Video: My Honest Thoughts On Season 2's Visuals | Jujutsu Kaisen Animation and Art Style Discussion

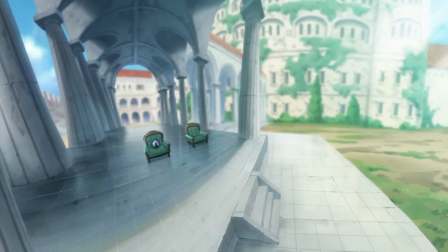The fisheye effect or fisheye lens is a very immersive perspective,
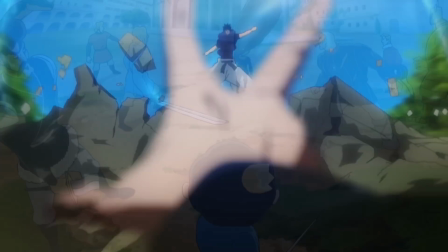so given that we've seen it with Toji, it means that we may see that effect be used during fight scenes, which is an awesome thing because,
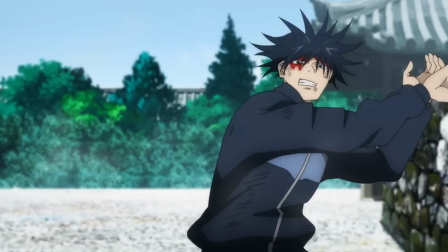yeah, I think that artistic style looks very cinematic. I believe he actually did a fisheye cut in season one.
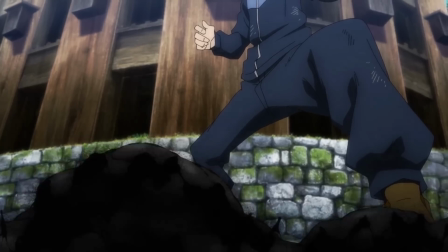Someone can correct me if I'm wrong, but it's that frame with Megumi and his toes.
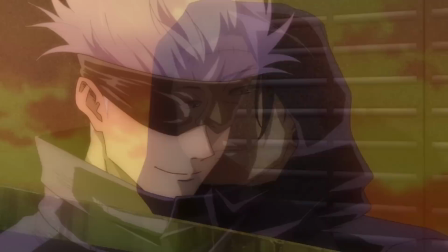Now, I mentioned earlier in the video how people miss the highly detailed designs because it fit well with the dark tone of Jujutsu Kaisen, and I agree.
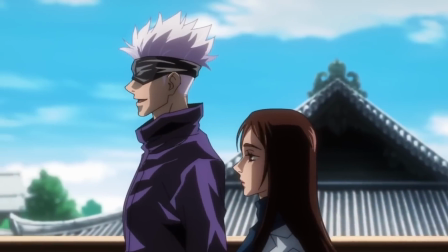I think when it comes to close-up shots or casual scenes, that's what I prefer too.
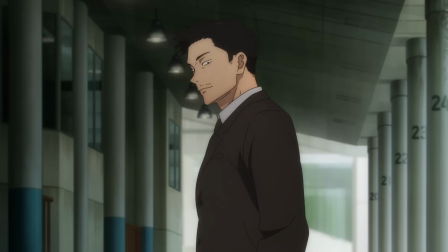However, this trailer still showed that a simpler design can still match that atmosphere of, you know, curses and its dark world.
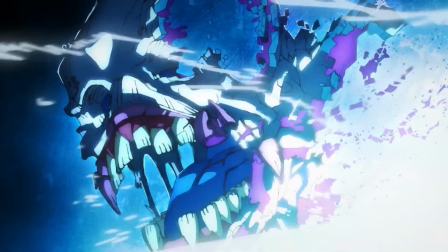Take this opening shot of Geto, for instance.
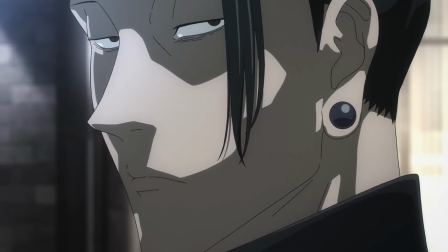His head turns slowly towards the camera, and it gives an eerie and uncanny impression to the viewers watching the little line count minimal shading slightly blurred background
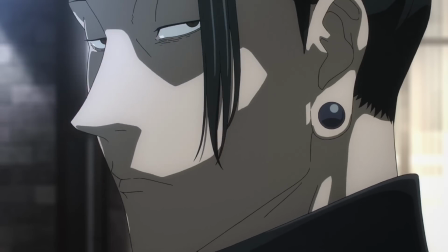it eliminates scenery distraction having your eyes solely focused on the clear and ominous center of suguru ghetto now that's not to say this season won't have
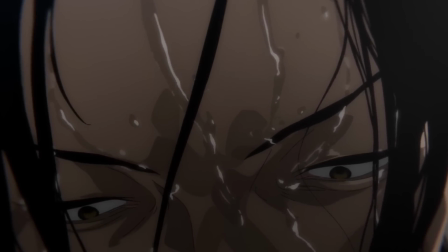detailed close-up shots we do see that at the end of the trailer with ghetto supposedly in the shower so maybe in certain scenes
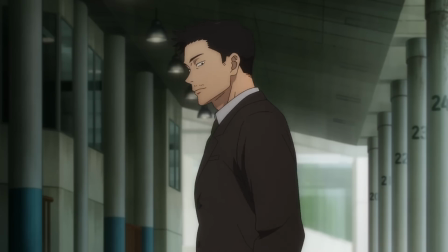depending on what the emotions are we'll get more drawings on a character to highlight its significance.
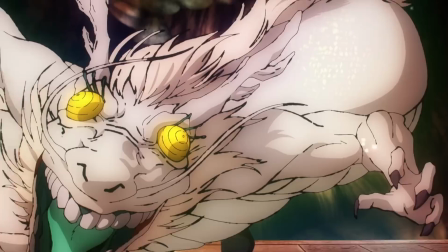The cursed spirits are also highly detailed, just like in Season 1.
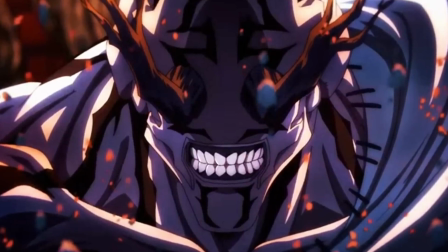So, for a character like Hanami, whose design had a lot of line art and shading, it may be dimmed down a bit, but definitely not much like the sorcerers.
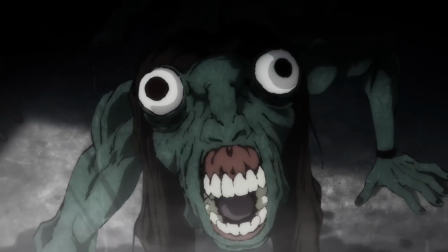And again, that's great, since the curses are kind of like the monsters in this series, so they need to still look somewhat grotesque.
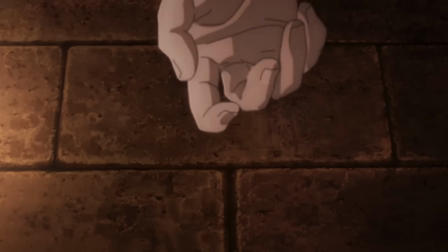Some manga readers have been hoping that the art style will switch for the Shibuya instant art and let me tell you guys it's not gonna happen it's very rare for
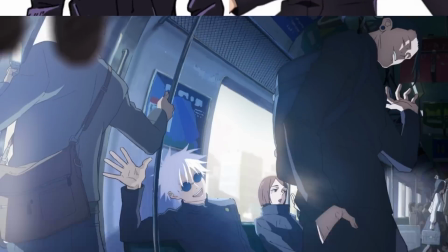the studio to entirely switch art styles just because of an arc again they're approaching simplicity likely because of the production's time and convenience
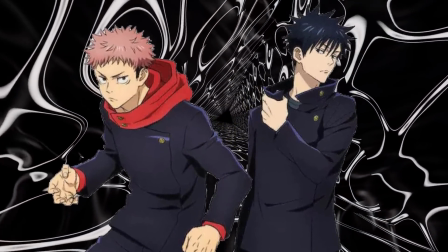although we got the shibuya character designs and while it is just an image and we don't actually see what it looks like in motion it at least gives us an
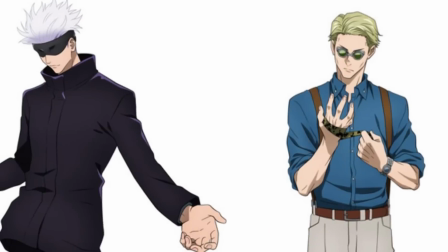idea on what to expect and well i mean they look great again less detail but it actually gives a more clean and clear
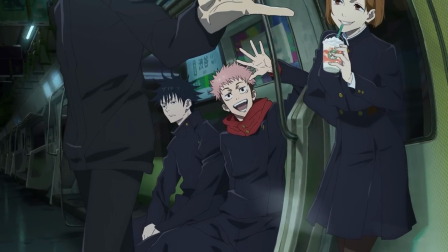look to it. I also love the Shibuya Ki visual, the lighting on the train, the colors, and the design of our characters.
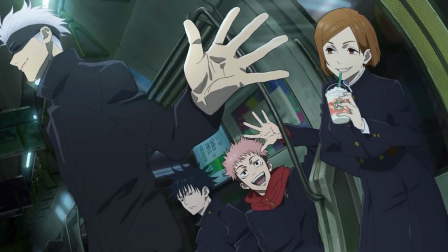For those who had any concern, don't worry, Shibuya is still going to look amazing with this new style.
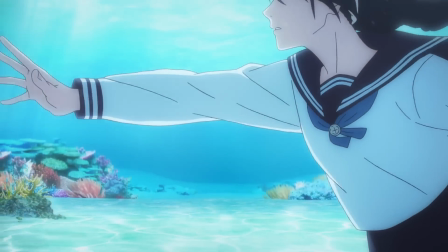Just because it's simple, it doesn't mean it's not going to encapsulate that dark and grim tone.
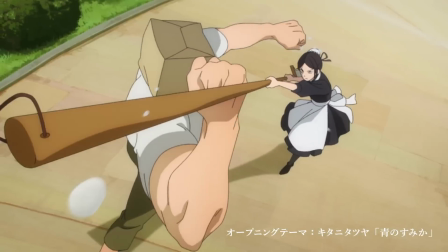Obviously, Shibuya happens at night, so it's not going to express that summer or spring feeling in that of the hidden inventory art.
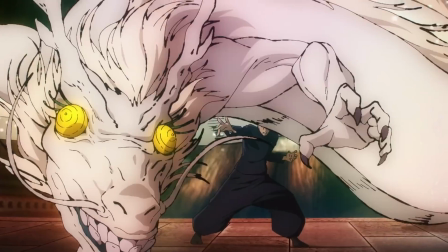But yeah, to basically conclude everything, the compositing is a lot better, the simpler design will generate more fluid animation,
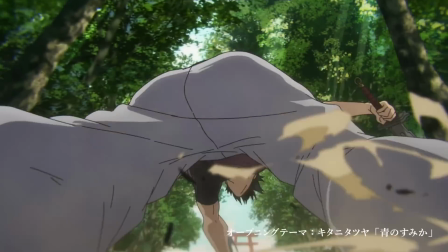the camera and character movements are done very well, and the complex angles are approached so uniquely that there's a creative feel to the scenes,
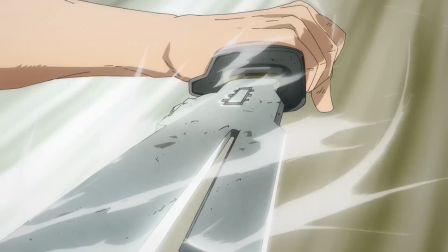making them more alive. Of course, let me know your thoughts on the upcoming season's new visuals in the comment section down below,
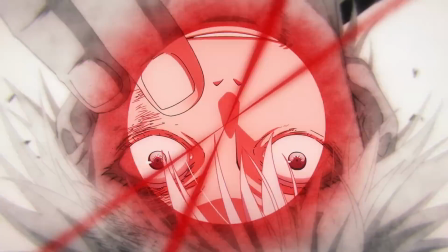but with all that being said, thank you so much for watching, and I'll catch you guys in the next one.
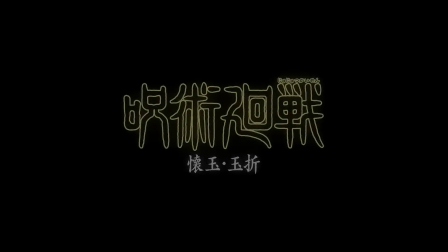Peace.